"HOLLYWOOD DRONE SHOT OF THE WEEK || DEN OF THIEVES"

I'm not going to lie, some of these Hollywood drone shots that I'm showing you are going to be a little bit tricksy for us to replicate on our Phantoms or Mavics, but nonetheless, the filmmaking principles applied are universal no matter where you are at on your journey as a filmmaker. So that's what I want you to take out of these videos. So let's get into another great drone shot after an exciting game of Name That Tune.
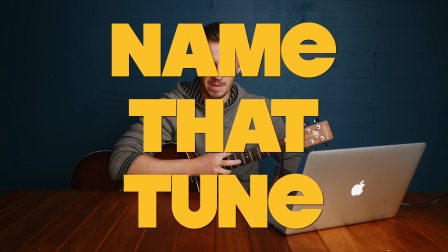Name That Tune. I'm going to show you the opening shot from Den of Thieves, a film featuring local legend Gerard Butler.
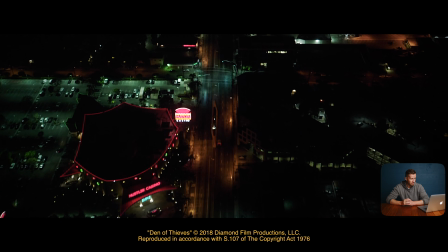He's a Scotsman, don't you know? Right, fade from black, we've got a cityscape and you can see there's a vehicle on the ground there.
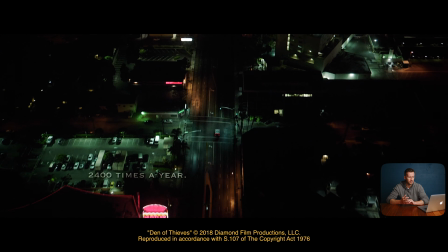So, assuming that's our subject, the subject's been shown to us in the first frame. You could argue, well, they have laid all their cards on the table in the first shot, but they haven't really,
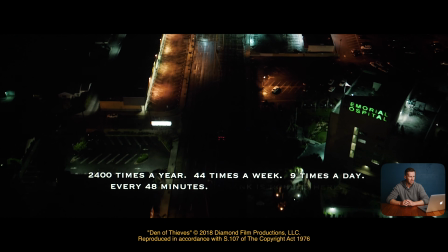because we don't know anything about that van. Although this text is giving us a pretty good indication that it might be some kind of armoured vehicle linked to banking.
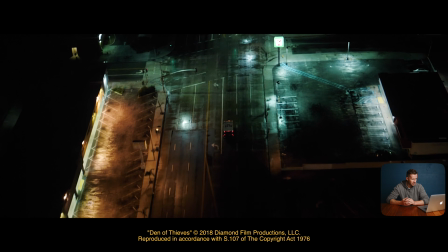As we fly closer in, the motion has allowed us to see that there's text on the top of that van.
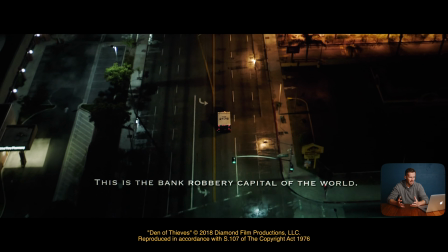Well, it's not likely to just be, I don't know, some tradesman's van. If there's text on the top of it, you want to be able to see what that number from a helicopter,
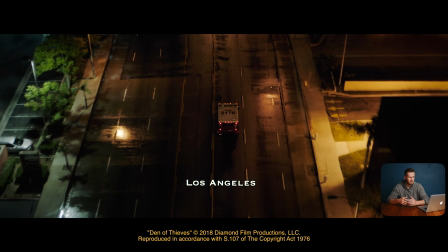and it is of course an armoured vehicle related to the banking or transfer of money industry.
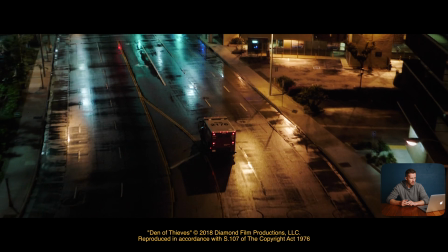The drone's bringing us in, we're getting to see more information.
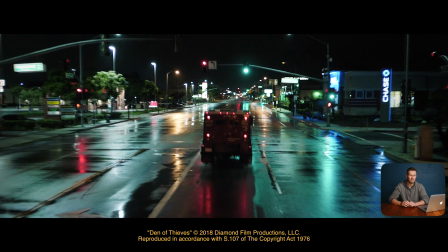Remember, 2 seconds ago we were miles up in the air, now we're right behind it as if this camera was mounted to a car, and we can even see the numbers on it saying,
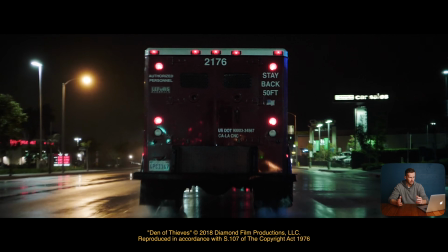"Stay back." Here's another establishing shot and the title of the film.
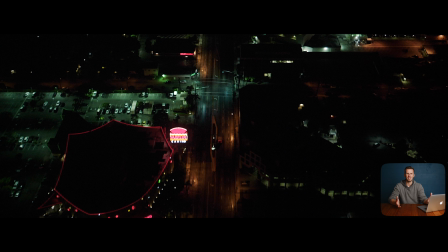Think about the layers in that shot. We open up with a shot of a cityscape, there's not really much to see, you've got a sense that there might be a car driving along.
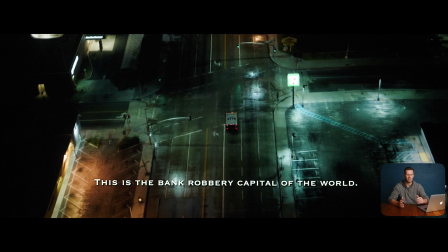Then we get in closer, we get a bit more of a sense of the vehicle, closer again.
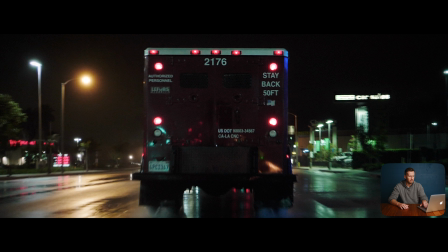By that point we're pretty sure it's some kind of armoured vehicle related to banking, and next thing we actually see the vehicle itself. We wouldn't have even known that that final piece of the clip was filmed on a drone. I think it's absolutely brilliant, and I love that kind of transition between aerial and kind of ground camera work, teasing you into thinking that that shot could have been filmed in a kind of more standard fashion, when in fact it was filmed on a drone. How can you and I replicate these ideas?
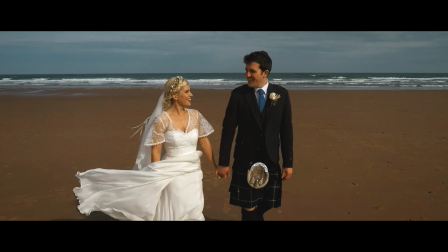Well, think about trying to start a shot off nice and low, as if it looks like it was a ground camera, then fly away, and then boom, it was a drone shot after all. That creates some kind of excitement in the minds of the viewer, thinking that they were just watching a standard shot, and then all of a sudden you're up in the air. It's kind of difficult to do it in reverse like these guys have done, to have the control if you're flying a Phantom or a Mavic, for example, to fly in and hit your mark. This is obviously extremely technical, professional stuff, but nonetheless, apply those principles. Okay folks, get out there and do more with your drone. Much as it's fun to spend time looking at the gear, I bet the drone that you've got can already produce some amazing shots if you put a little bit of thought behind it. As always, check out our drone cinematography masterclass in the link in the description below, or our drone film grade LUT packs with the free training included in that. We have an Instagram page you might be interested in. Heard it all before. We'll see you next time on Drone Film Guide.